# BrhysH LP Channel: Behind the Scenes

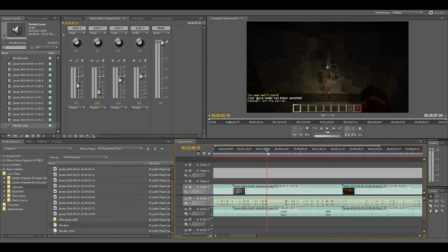And it'll usually happen in a mini game Blitz, or even something like this, where you'll have to, there's a lot of dead space, there's nothing really to talk about, you're just waiting for the other match to start,
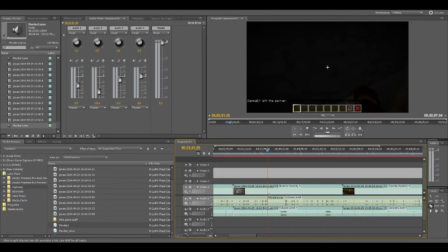and you're compiling more stuff to talk about. So I'll actually go in there, and this can happen maybe on a typical Blitz match.
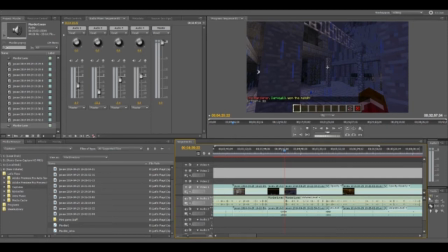I think I can do about eight matches, and every single match I have to go in there and I'll crop and I'll pull it all together again,
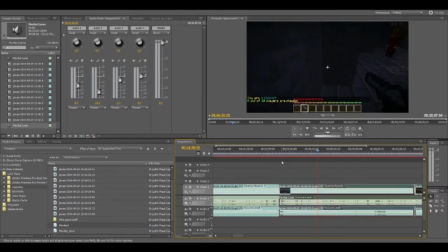just so everything aligns nicely. So there you go. So there's the end of one match, and there's the beginning of another. Now if I left that exactly like that, I'll bring you back. This is what it looks like.
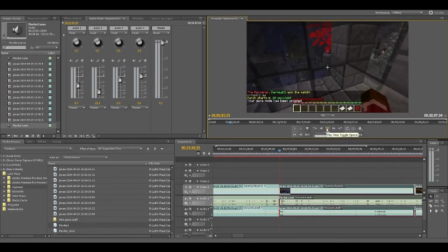Match. Boom. And it's like a harsh transition. There's no smooth, nice transition there. So what I do is I go into effects, and Adobe comes with a bunch of cool effects here. And I put a cross
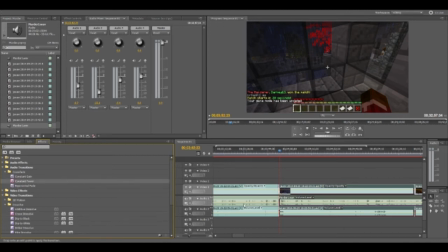transition or cross dissolve on my video and a constant power dissolve or transition on my audio. And that just allows it to have that nice, smooth, gradual transition instead of a bam, your video's stopped into the next one.
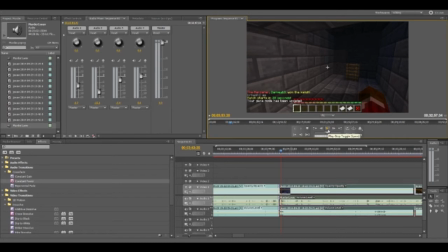And it looks kind of weird. You always kind of want like a little bit of smooth transition in your video. It links everything together, and it's nicer for people who are watching it. So that'll happen again here and here. So we can go in there because I know exactly where I'm cutting.
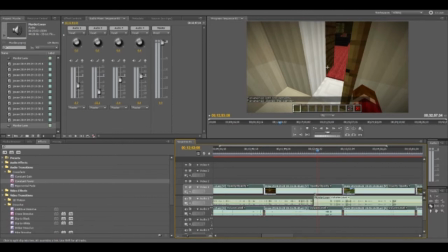Bam and bam. And now if you're like me and you sometimes have issues with your mouse, you just take that line, that red player line, and you crop.
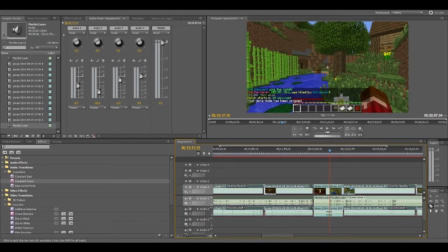And it'll crop exactly on the line, even if you were like right off it. It goes dead on it, and I just go in there, take all that dead air out, and I'll move this section in.
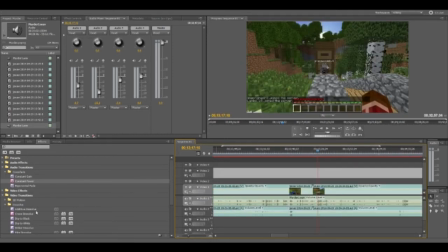It's kind of nice. Bam, bam, bam. So there you go, video transition. Now I know there is one part of this video where I reintroduced the ending, and I think
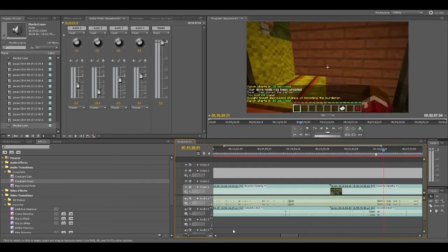it's like right here where I reintroduce it, and you might be able to see in the audio.
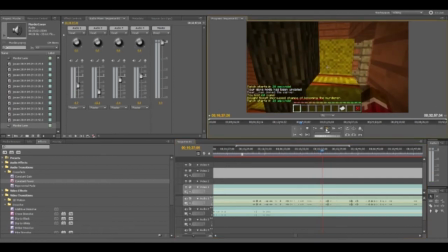I think it's here.
This will be the last one. It will be the last one. Hey guys!
There you go. So I reintroduced it because I didn't like the way I led into it.
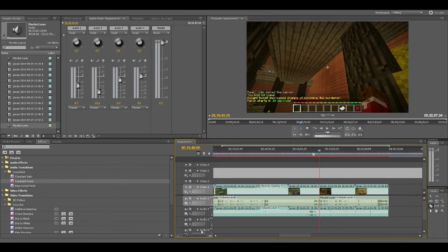So I'll cut it there. And we'll cut there and there. So we take this bit out. Cool. Take it out. And we'll just link them.
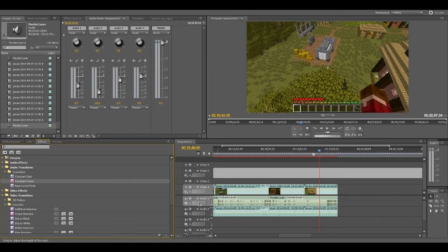Link them together like we did the other ones. Dissolve into the other video. Usually when I cut, it's not too much. I don't have to adjust much of it. Just because I kind of lead out, lead in, and when you put the stock
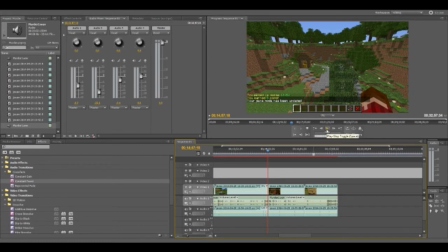cross fade in, it's fine. So we'll actually see this.
Hey guys, and I'm back.
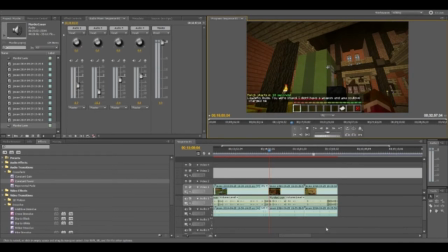So it leads in, there's not that weird gap. And then for the ending just stays like that.
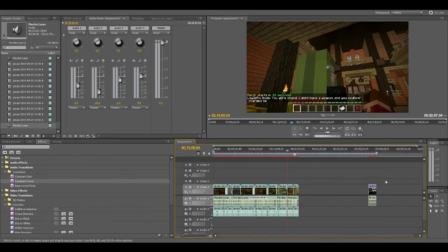Just make it flush. And then I have a stock generic ending now that I'm starting to put at the end of my videos. I don't know if you guys have seen it.
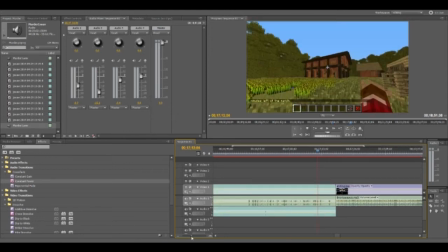If you have, thank you very much for watching a full half-hour episode of maybe Codex or Banished or all that fun jazz. So we'll put this stuff in here. There is some points when my cross dissolve doesn't always work.
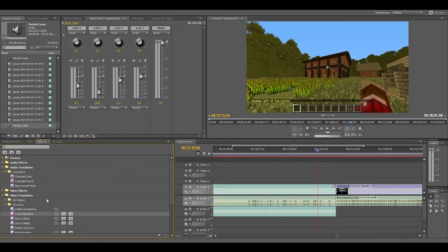I'm not 100% sure. But it's like, I mean, it still works, but it doesn't show up properly. I don't know if it's just a weird bug.
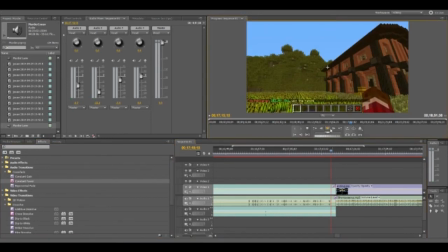It works there, but if I watch this, it works, but it's not showing me that it's working.
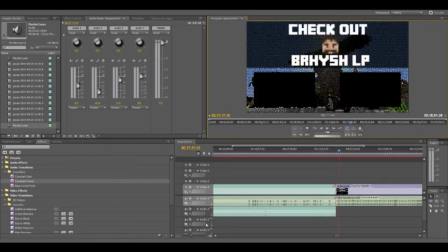So I just leave it. I know what's gonna happen.